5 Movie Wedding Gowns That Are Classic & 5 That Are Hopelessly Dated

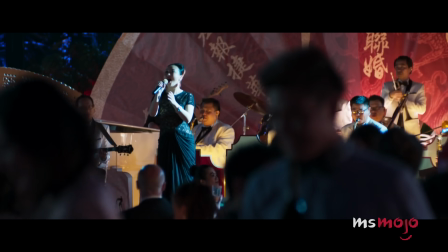Costume designer Mary E. Vogt agreed with the director to show off more of actress Sonoya Mizuno's figure,
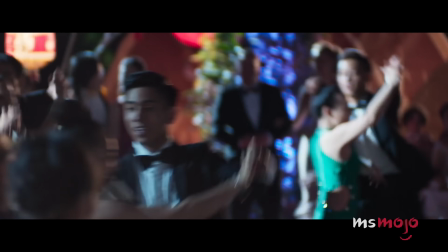and even made the dress completely waterproof so that Mizuno could walk down the river aisle.
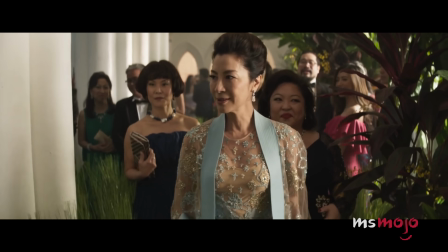The results are stunning.
Is this a church or a paddy field? They spent $40 million on the wedding.
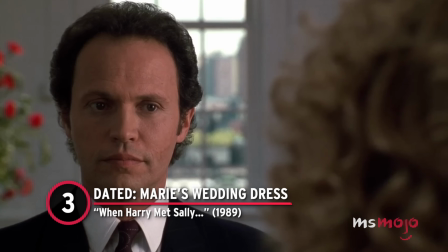Number 3, dated Marie's wedding dress, When Harry Met Sally. Harry and Sally don't have a good time at the wedding of their friends Marie and Jess.
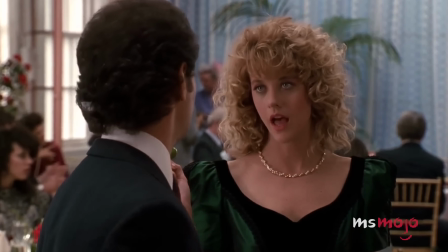In fact, they spend both of the wedding and reception chiefly arguing with each other.
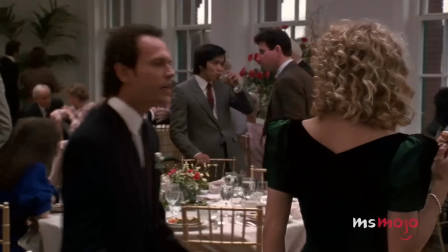But Marie's dress was a definite disappointment.
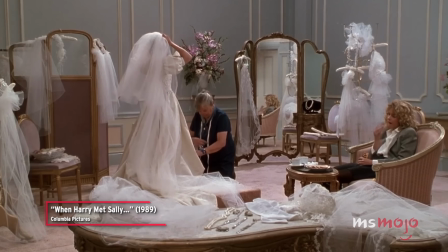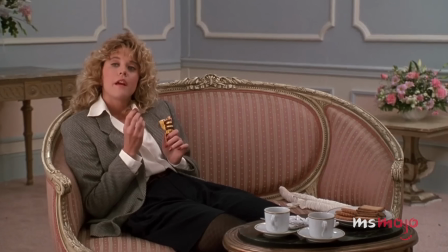Is Harry bringing anyone to the wedding? I don't think so.
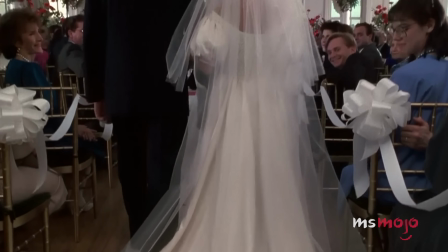While the silhouette is not bad, the off-shoulder neckline with the depressed puffy sleeves is uninspiring and generic.
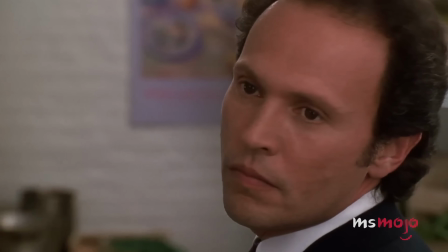But it's the chalice waistline that turns this dress from boring to truly off-putting.
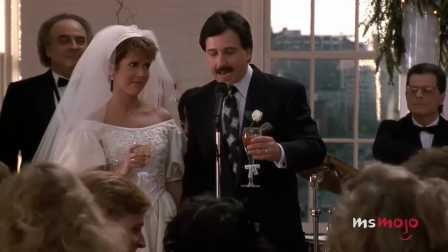Everybody, could I have your attention, please? I'd like to propose a toast to Harry and Sally.
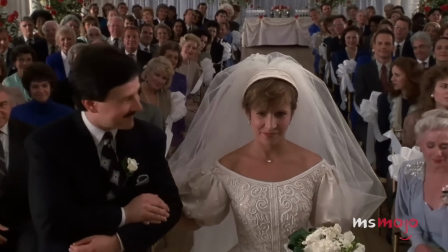All in all, it feels more like a parody of a wedding gown than an actual gown.
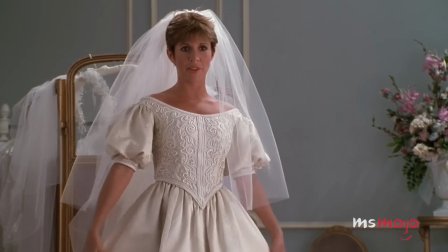No doubt that was the intended effect in this Nora Ephron comedy, but it's still not ideal.
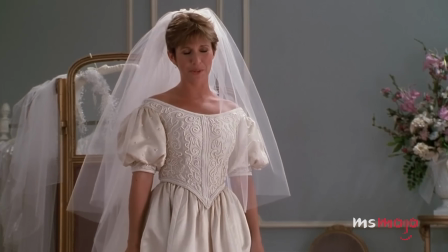Oh, Marie. I'll tell the truth. It's just beautiful.
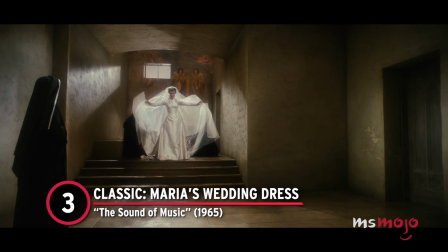Number 3, classic, Maria's wedding dress. The Sound of Music. While we had a problem with Marie, we have no such problem with Maria.
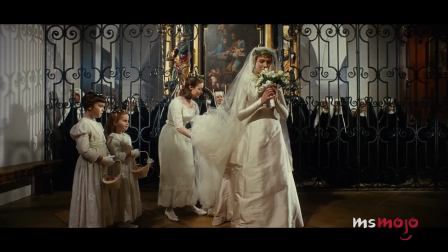This classic musical epic is highly influential in many ways, and its costume design definitely merits appreciation.
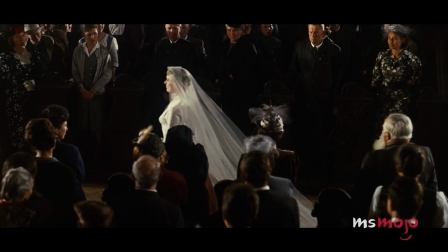In the Act 1 finale in particular, Maria finally marries Captain George von Trapp in a grand ceremony and an even grander dress.
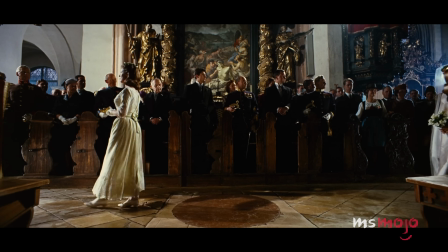Created by costume designer Dorothy Jenkins, this dress was made out of silk, with a beautiful train, high collar and fitted bodice.
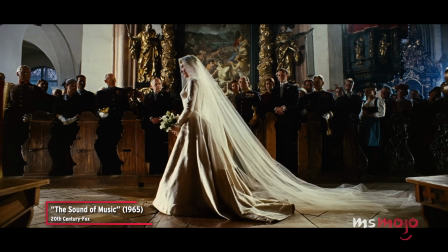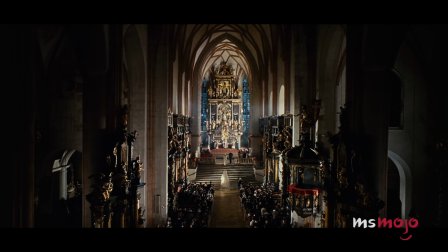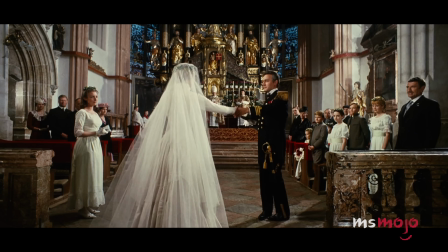Jenkins even got an Academy Award nomination for her work.
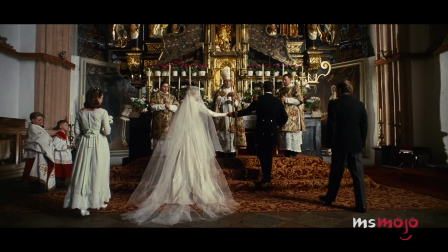Since then, Maria's dress has become one of the most iconic wedding dresses in film history, and it's richly deserved.
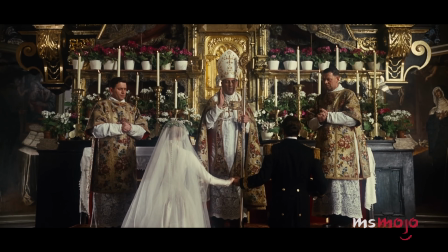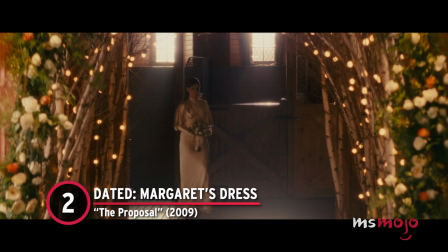Number 2, dated, Margarets Dress. The proposal. There are few redeemable qualities about this particular wedding gown.
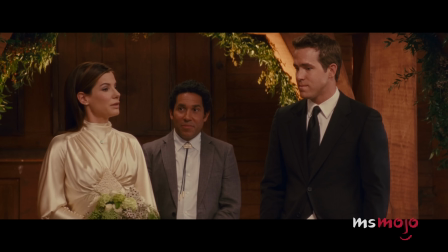About to be deported to Canada, book editor-in-chief Margaret proposes to her assistant to get that much-needed green card.
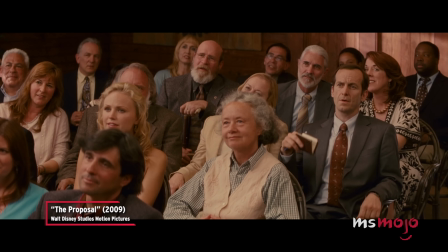And because I didn't want to leave this wonderful country of yours, I forced Andrew here to marry me.
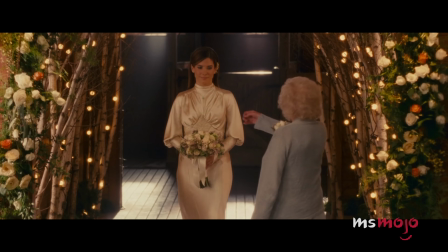Margaret, stop it.
Hence, we get a classy but strictly by-the-book wedding.
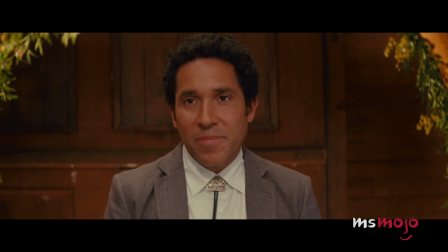Looking more like a suit than a dress, this outfit is undoubtedly meant to reflect Margaret's high-powered corporate personality.
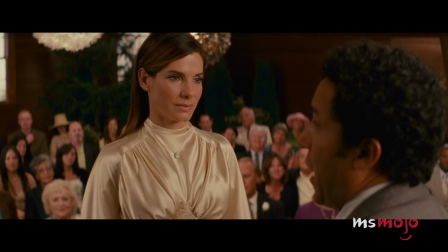We are gathered here today to give thanks
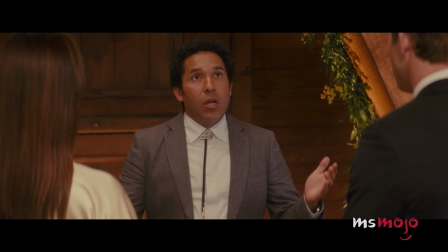and to celebrate one of life's greatest moments.
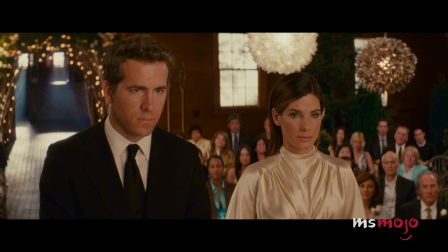As it is though, the gown is flat, too tight, and with an unflattering high neck.
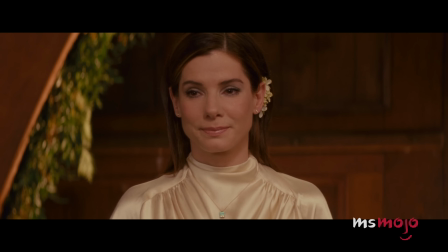It's the type of thing you'd expect a villain from a sci-fi movie to wear, not so much the lead of a rom-com.
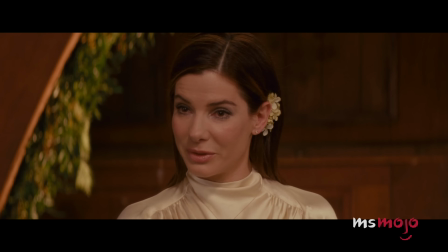Turns out it's not easy to ruin someone's life once you find out how wonderful they are.
Number 2, classic, Katniss's wedding dress.
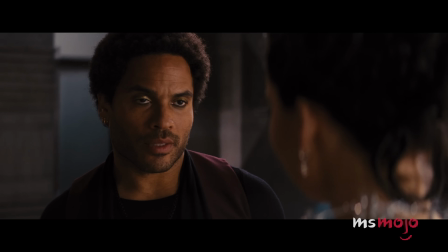The Hunger Games Catching Fire. You don't expect beautiful or elegant costume design from sci-fi films, especially dystopian ones.
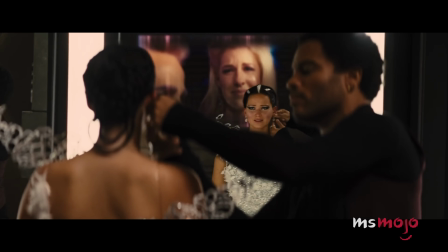So the Hunger Games costume designers giving Jennifer Lawrence a beautiful wedding dress for her Court Quell interview was more than a pleasant surprise.
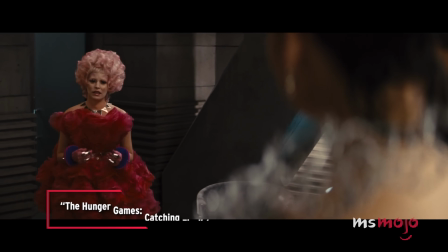Oh, Katniss.
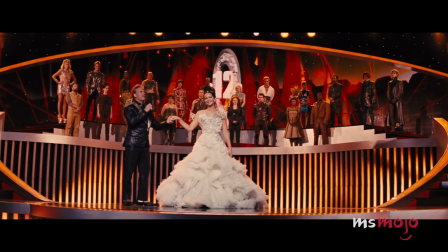You would have been the most beautiful bride.
Trish Somerville worked with Indonesian designer Tex Saverio to create Katniss's dress,
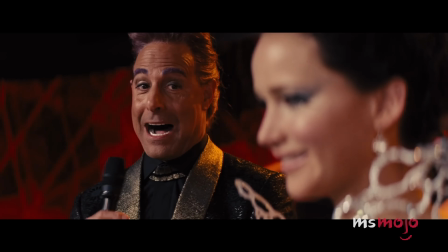meant to reference her PR romance with Peter Malark. The result is a stunning gown with organza corset.
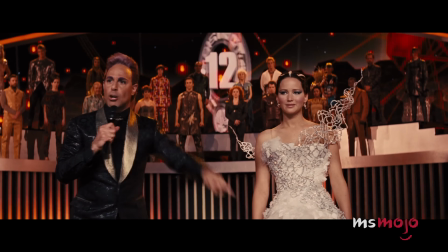I love it! I love it! Don't you love it, Chris? It's incredible! It's so gorgeous!
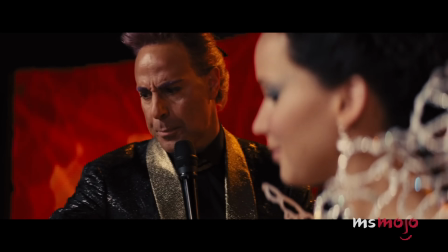Will you do us the honor, please? Please, please.